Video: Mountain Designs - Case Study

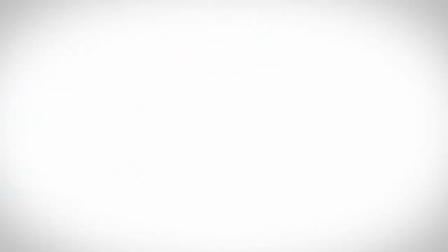When we approached Mountain Designs with an initial concept to transform their retail stores into a more engaging environment, their key consideration was budget. The great thing about the concept we had prepared, and ultimately the one which ended up being implemented, was that it was scalable across multiple store sizes and layouts. Components could easily be removed or added while still maintaining consistency.
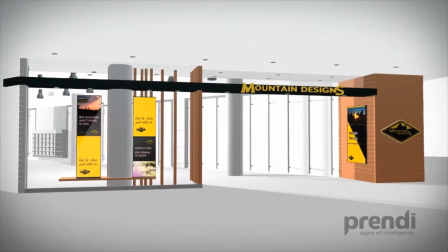As part of our pitch, we created an animated 3D model which allowed Mountain Designs to see what their customers would experience when entering their store.
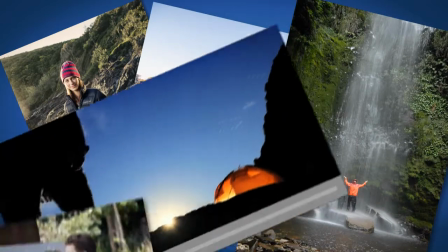We knew that MD would likely have a wealth of imagery and video content that we could draw on, and we created content which incorporated both.
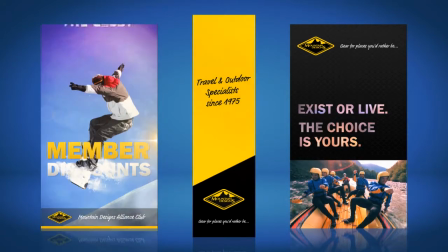This meant that any of their existing assets could be fully utilised on their digital signage system,
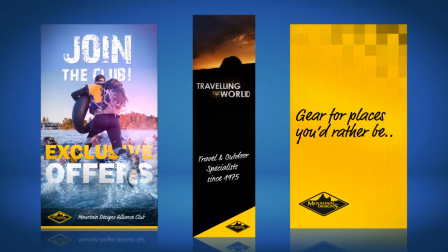reducing the costs of content creation and ensuring brand consistency.
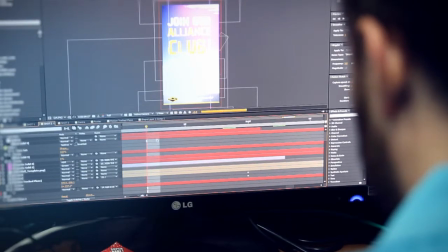Once we had agreed on the solution, we began creating sketches and digital storyboards.
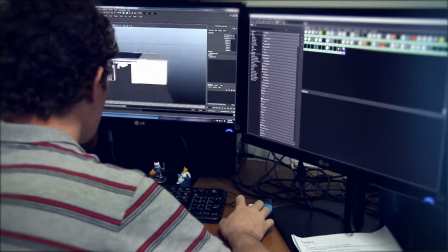These outlined the concept for each piece of content.
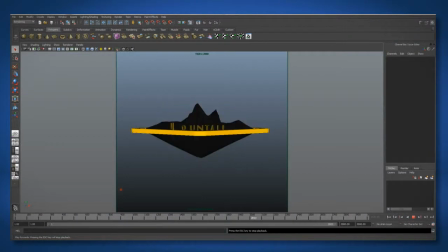Taking cues from the logo and other promotional materials, we drew out concepts for content that would take the Mountain Designs branding and elevate it.
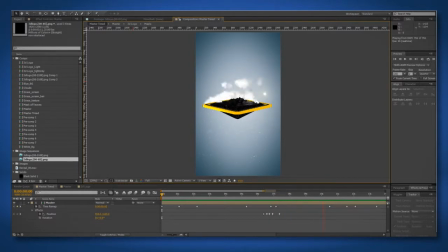We then brought these designs to life with animation and compositing, creating dynamic elements which interact together.
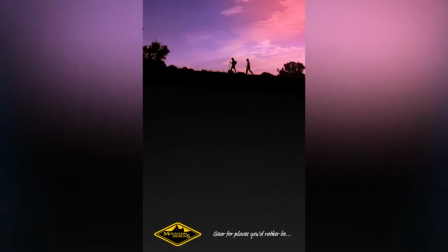We added 3D text, image transitions, video content, colour and movement, which are key elements to any digital signage content.
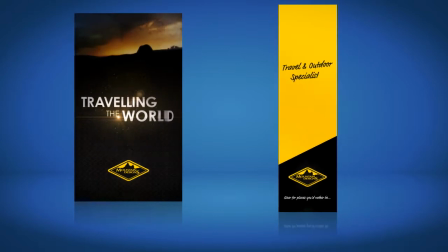The two different screen layouts break the traditional arrangement of portrait and landscape design.
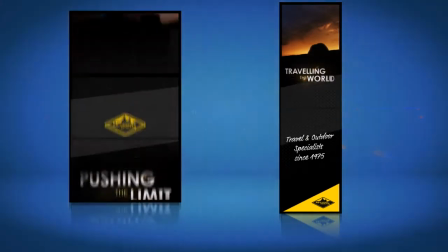Instead, we opted for a 3-screen video wall and a double portrait storefront display.
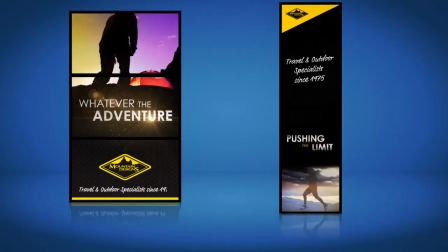These unorthodox layouts allow for creative thinking and the display of branding and advertisements in unique and engaging ways.
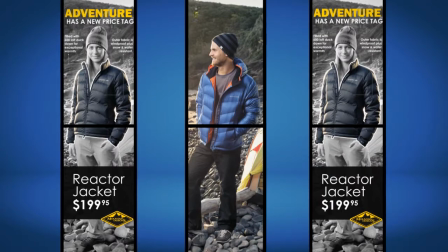Digital screens provide a far more flexible canvas than traditional static signage, enabling us to incorporate a message which moves and morphs as the content changes.
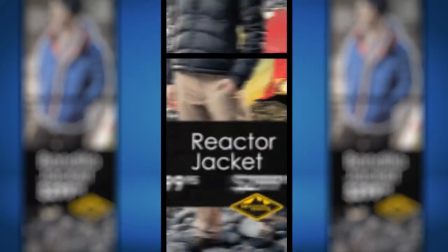We can bring text into focus or move it out of the way, creating a narrative that customers will follow as they view the content on screen.
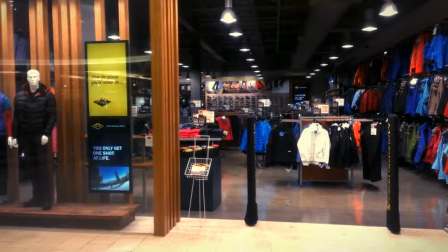We use this to our advantage. Once we knew the placement of each screen, we could tailor the content to the type of audience viewing it.
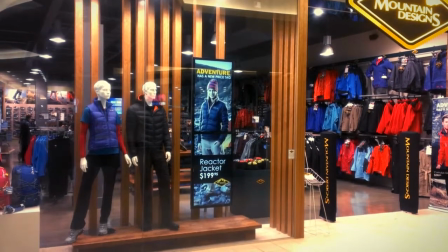The storefront screens serve to attract customers into the store, so the eye-catching double portrait screens were placed in that position.
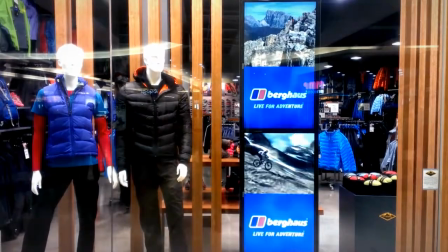Generally, we tried to make the message simple but visually appealing to catch the eye of a passing customer, alerting them to items and deals in store.
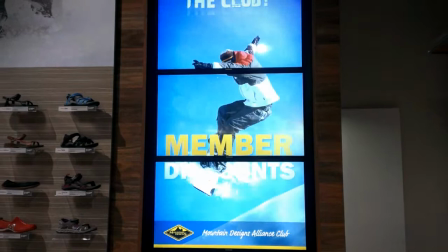The landscape screens had more room, allowing a more fleshed out message and complex visuals. The landscape screen was placed at the rear of the Northland store but at the front of the Chadstone store, further showing the versatility of the solution. We're excited to work with Mountain Designs to spread their digital signage nationwide and continue to innovate within the medium.
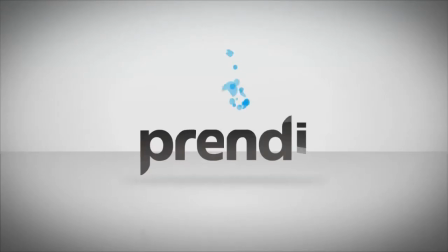To hear more, visit us at prendy.com.au.